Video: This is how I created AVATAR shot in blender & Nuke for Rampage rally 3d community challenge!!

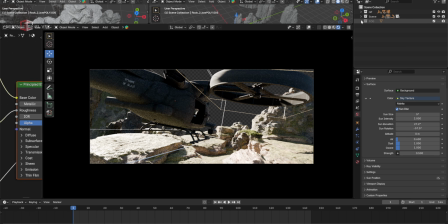8:12 So I made a little changes in my layout in the FG. So let's go and open that FG layer and see what I did here.
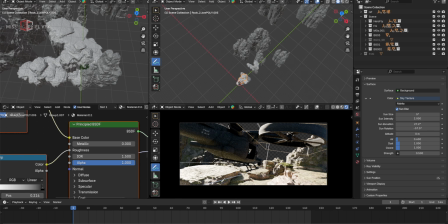8:21 Let's bring that back to the default. Now the FG is too lit and I want something to block that area. So for example, if I take a look at the layout and to understand it in a better way, let's see it from the top angle. My FG area is this.
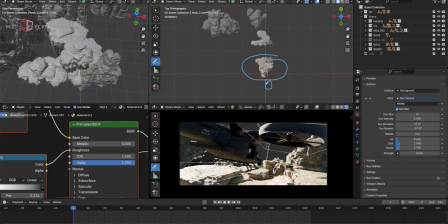8:37 The whatever we are seeing here is this area, and our camera is from this angle, and now the light is coming from this side. We're getting hit by this side, and because there is nothing here in this area,
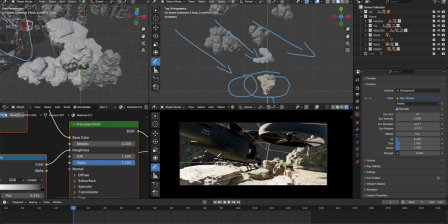8:53 our light is not blocking anything, and we're getting too brighter read on these rocks. So I want something there to block anything that can bring more shadowing in the FG area, and when my ship travels and go through the shot, it will just jump from dark to brighter point.
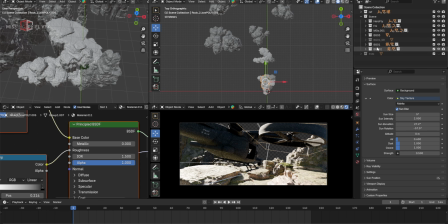9:10 So for that I simply added one big rock there to block the light. So let's turn on that rock which I turned off before.
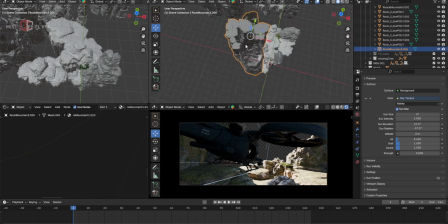9:16 So this is the rock which is blocking the light.
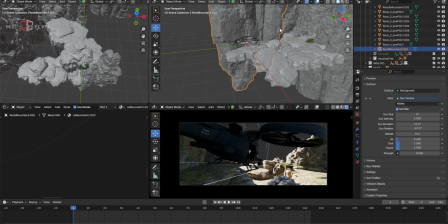9:19 So my ship is here, and then a light is coming from this direction, and then this rock is blocking.
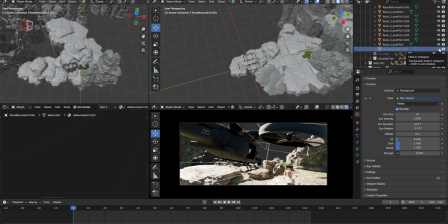9:26 Just turn off this rock and you can see there is a bright area, and then turn on that rock,
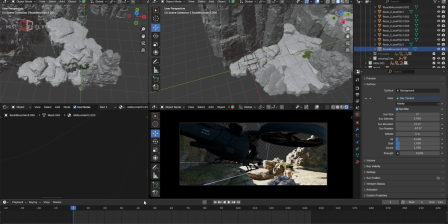9:32 we'll get that blocking, and we also have that sense of framing as well. Like when I add the trees, it will bring more sense.
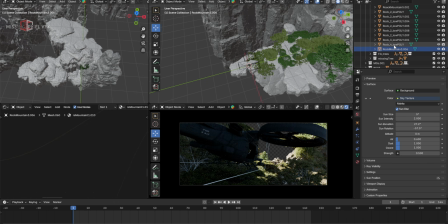9:40 Like just turn on the trees. Okay, with the trees and all, it looks so good. And also with the fog, let me turn on the fog as well here. It will look more a better looking shot. So with the fog and the blocking rock and all those foliage, it looks so good.
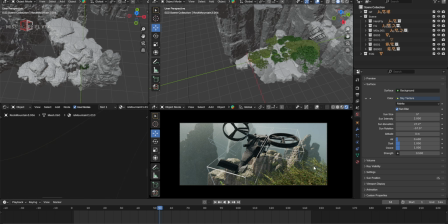9:55 Around frame 60, my this area is looking too empty, so I added one more rock there to bring some visual interest in the shot. Like from the screen right side, I wanted to read something to block that brighter patch on the sky. I don't want it to read the very bright sky from that angle.
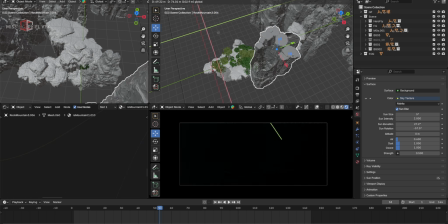10:09 So it's like adding simply one more big rock, like copying this and bringing it here to just give that visual interest in the shot.
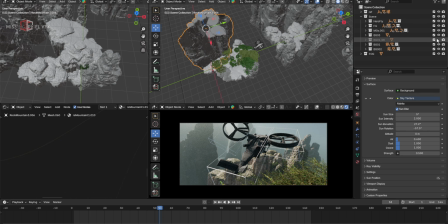10:17 So that's one more big rock I added here. And now this area looks empty because I wanted to add the creature there, the red creature. So I thought of keeping it a bit empty so that shot will read that red character in the frame.
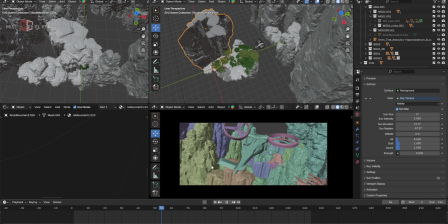10:34 Like around this frame, our character will come in. Just bring that character in the shot, and then we can understand it in a better way.
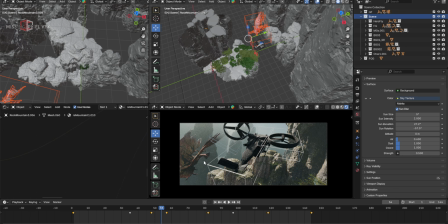10:40 So I have added that character to bring that more interest in the shot, like adding warmer or reddish character, which looks really good against the blue environment and the green trees. This kind of different color will definitely look better with the story. So I thought of adding that too.
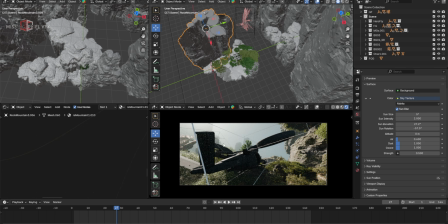10:57 There is one more important thing I added in this shot is around 27 frame. We are reading this brighter sky, and I wanted to add some floating rocks there. And creating floating rocks is really easy. Like if I open a new Blender file, and I can show it in a really easy way because now the file is heavy.
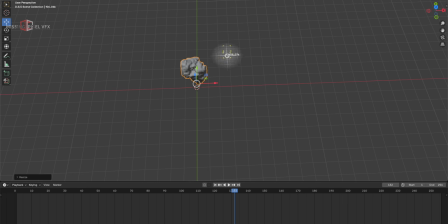11:15 I took some of these floating rocks here. I already had some cool rock element. For example, let's take this two and duplicate it one more time and make this as a floating rock. Bring it somewhere around here. And let's assume that I used this one here.
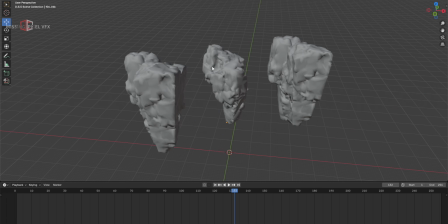11:32 I wanted to create some floating, like a structure,
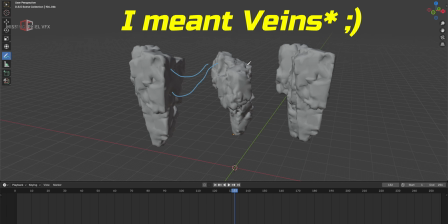11:36 like I wanted to add some kind of veins here, and then bringing that effect is really cool.
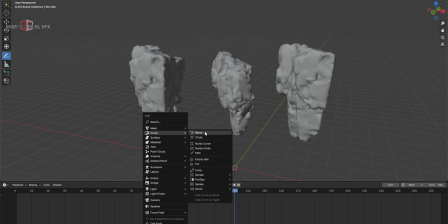11:42 So I started adding the bezier there, like took a curve and made it bigger,
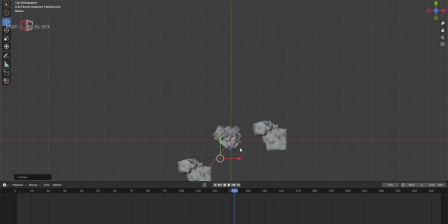11:51 and then just rotating it and bring it up.
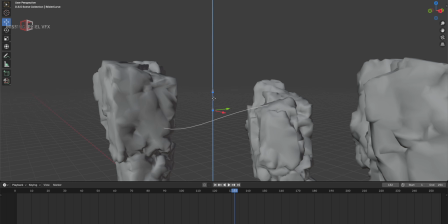11:56 Just adding this bezier and duplicate it like multiple times.
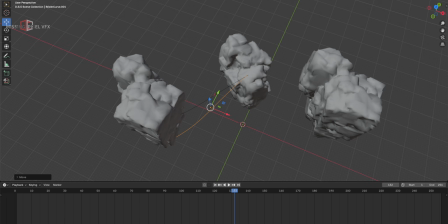12:01 Let me bring my another screen here because I'm using multiple screens.
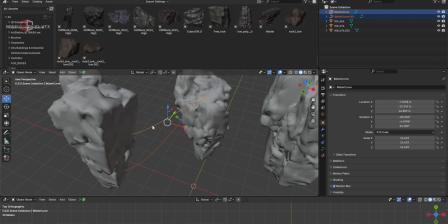12:08 So after adding this bezier, like I copied them like multiple times, alt delete and just bring it here,
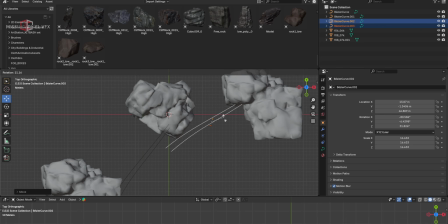12:15 and alt delete, bring it here, rotate it one more time and just add it somewhere like this.